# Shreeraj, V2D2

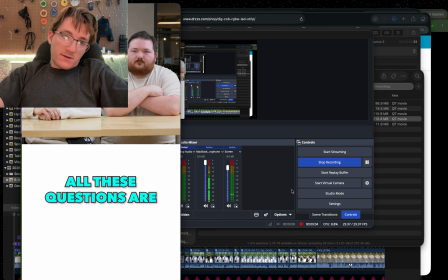(0:00)
Here's some feedback on the second video. I think it wasn't very clear what I meant with the side by side up front.
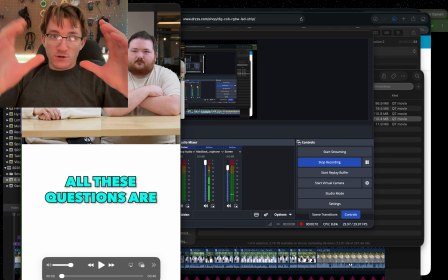(0:08)
Literally just take that shot from the camera and just plop it on the top half.
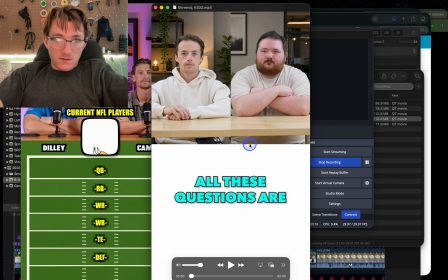(0:13)
Something like this. Like the size doesn't need to be too big.
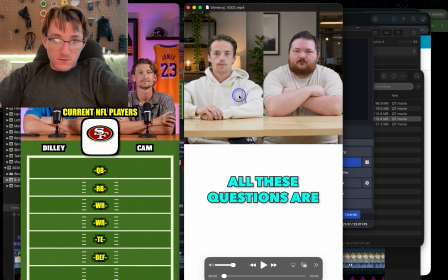(0:18)
Like look at this example here.
All of these questions are designed to trick you.
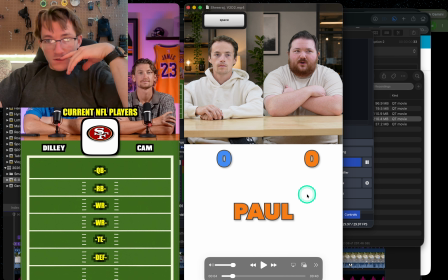(0:24) First question, what is Paul McCartney's middle name? Paul.
So there's plenty of space down here in this white area.
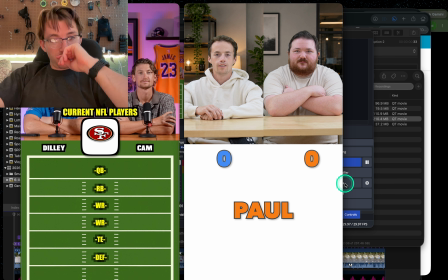(0:30)
You could definitely add some photos.
Middle name. Paul Thumb. Jack got it right first. It's stacking bread.
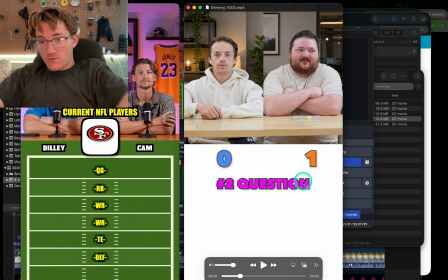(0:36) What's further north?
So I started speaking before the question popped up. Let's make sure that that doesn't happen.
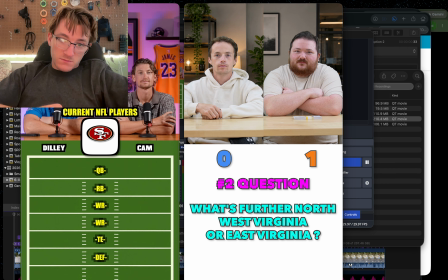(0:42) What's further north? West Virginia or East Virginia? West Virginia.
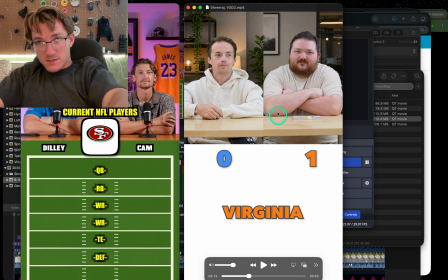(0:47)
So he says west, and he says Virginia. West is the answer. You have it titled Virginia. We need to find a better way to have what each person said
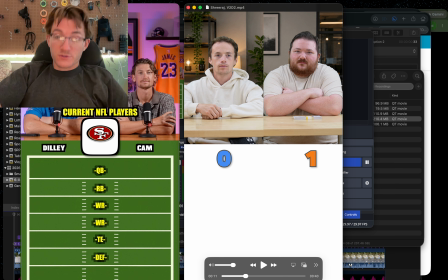(1:05)
be more clear. Like the colors are good. That's a good start.
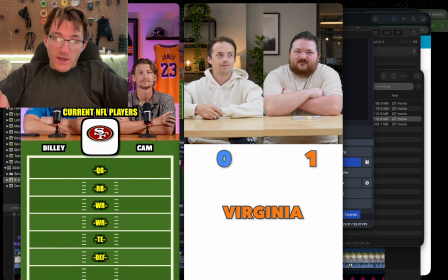(1:09)
But when both people talk, we need to have a way for each of their answers to be seen instead of just one.
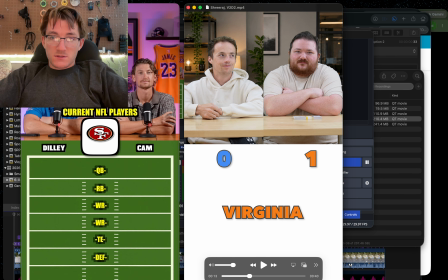(1:18)
So
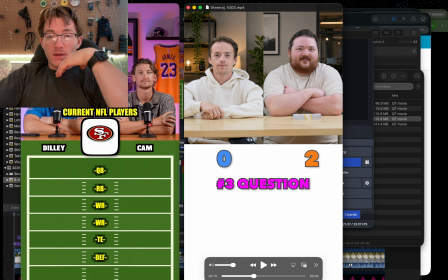(1:22)
you could, I don't know. Maybe move the answers from the bottom of the screen.
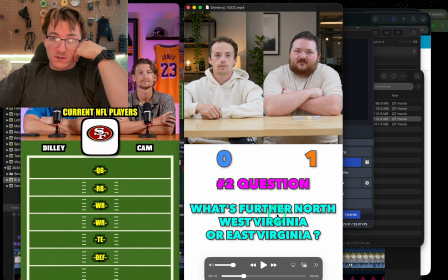(1:29)
You can, so
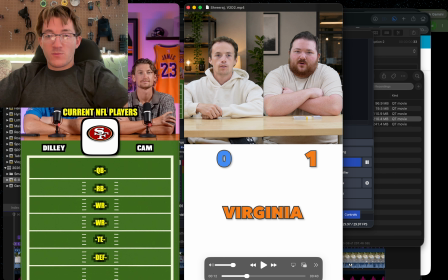(1:32)
leave the question on the screen the whole time, and then it would make more sense since the question is here for you to put what they say, their captions, over here under each of them. But again, this wouldn't be side by side.
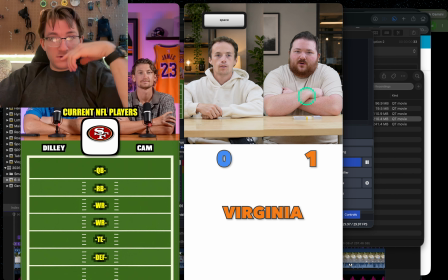(1:44)
It would just be this normal shot here.
Virginia. Jack got it right.
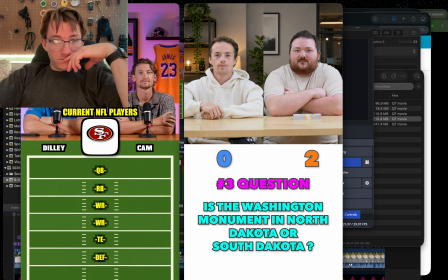(1:49) Next question, is the Washington Monument in North Dakota or South Dakota? Is a yes or no question.
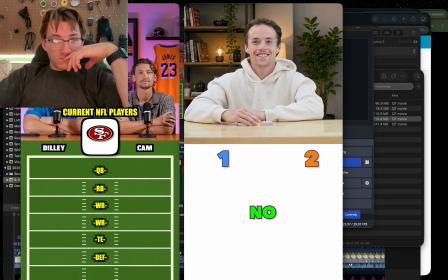(1:55) No. Oh, he got it. Jerry got it right. Next question, what's more volume?
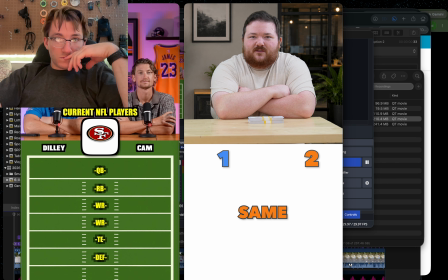(2:00) 2 pints or 1 quart? Same. Right, got it right.
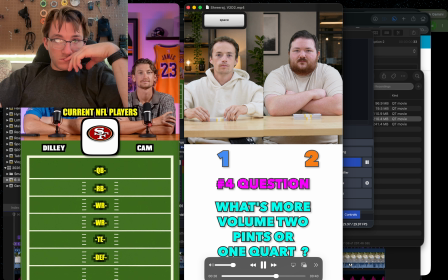(2:09) 1 quart. Same.
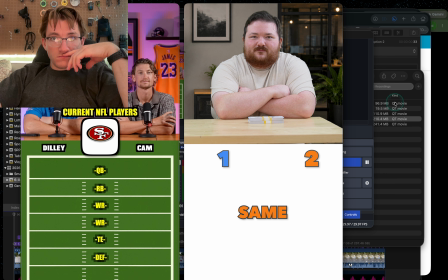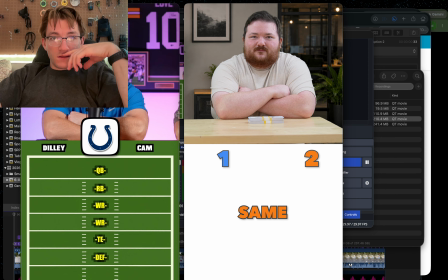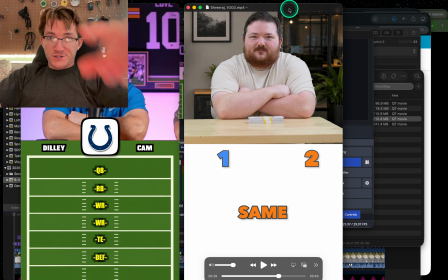(2:24)
All of this space here, I didn't realize how much it pushes them up. Like all of this space is unneeded. So I would say we can cut it out to the bottom of the money stack just because his head is so high.
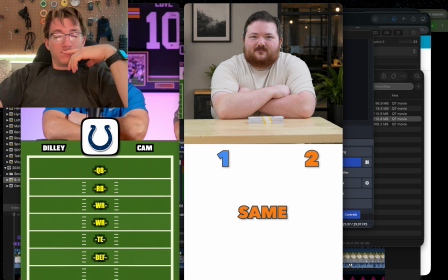(2:39)
The head is just super high, and it's going to get cut off when it's posted.
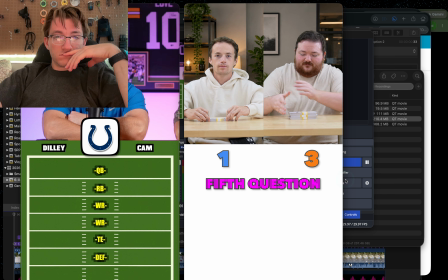(2:46) Right, got it right. Last question for the 5. Which way do lines of latitude measure?
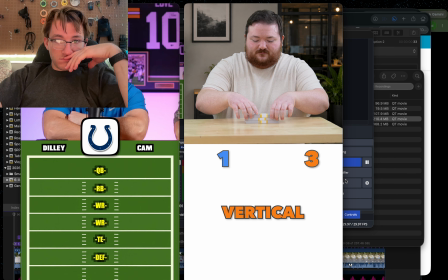(2:51) Horizontal. Vertical. They measure Horizontal.
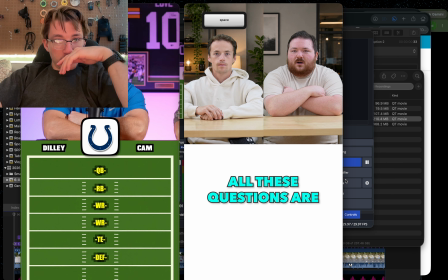(2:58) All of these questions are...
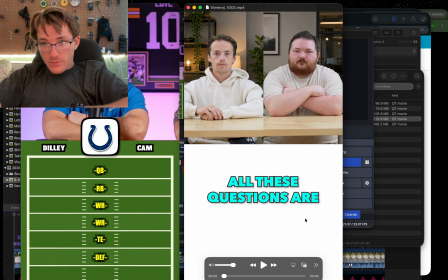(3:04)
I guess that would be all my feedback is,
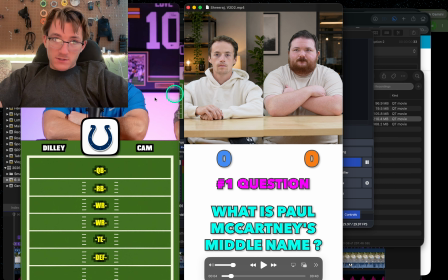(3:09)
yeah, so the camera up here, let's just leave it as the normal raw shot, that, no cuts in the middle.
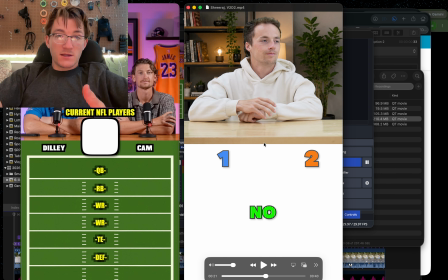(3:18)
And then when someone talks and it's just them talking, like the other person didn't talk at the same time, you can zoom into a shot like this.
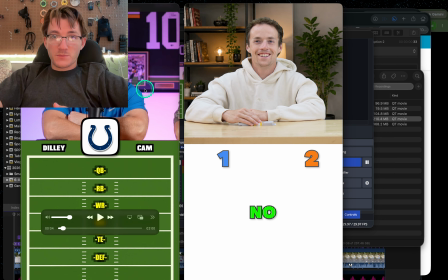(3:25)
But when you zoom in on a shot like this, just to help keep the heads lower, we can cut off a little bit more of the table.
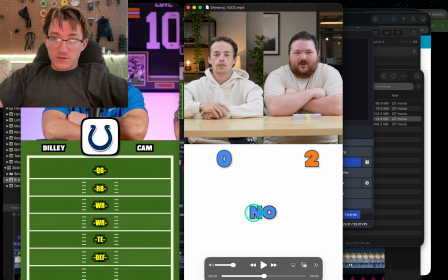(3:35)
We can leave this question on screen the whole time for the entire time that it's being answered. That way, the captions from the people talking, it would make more. That way, when the question's there, it makes more sense for these captions not to be in the middle and instead be
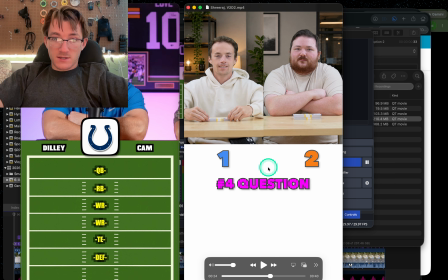(3:54)
near these people, so that it's easier for the viewer to see. Because there's a lot there.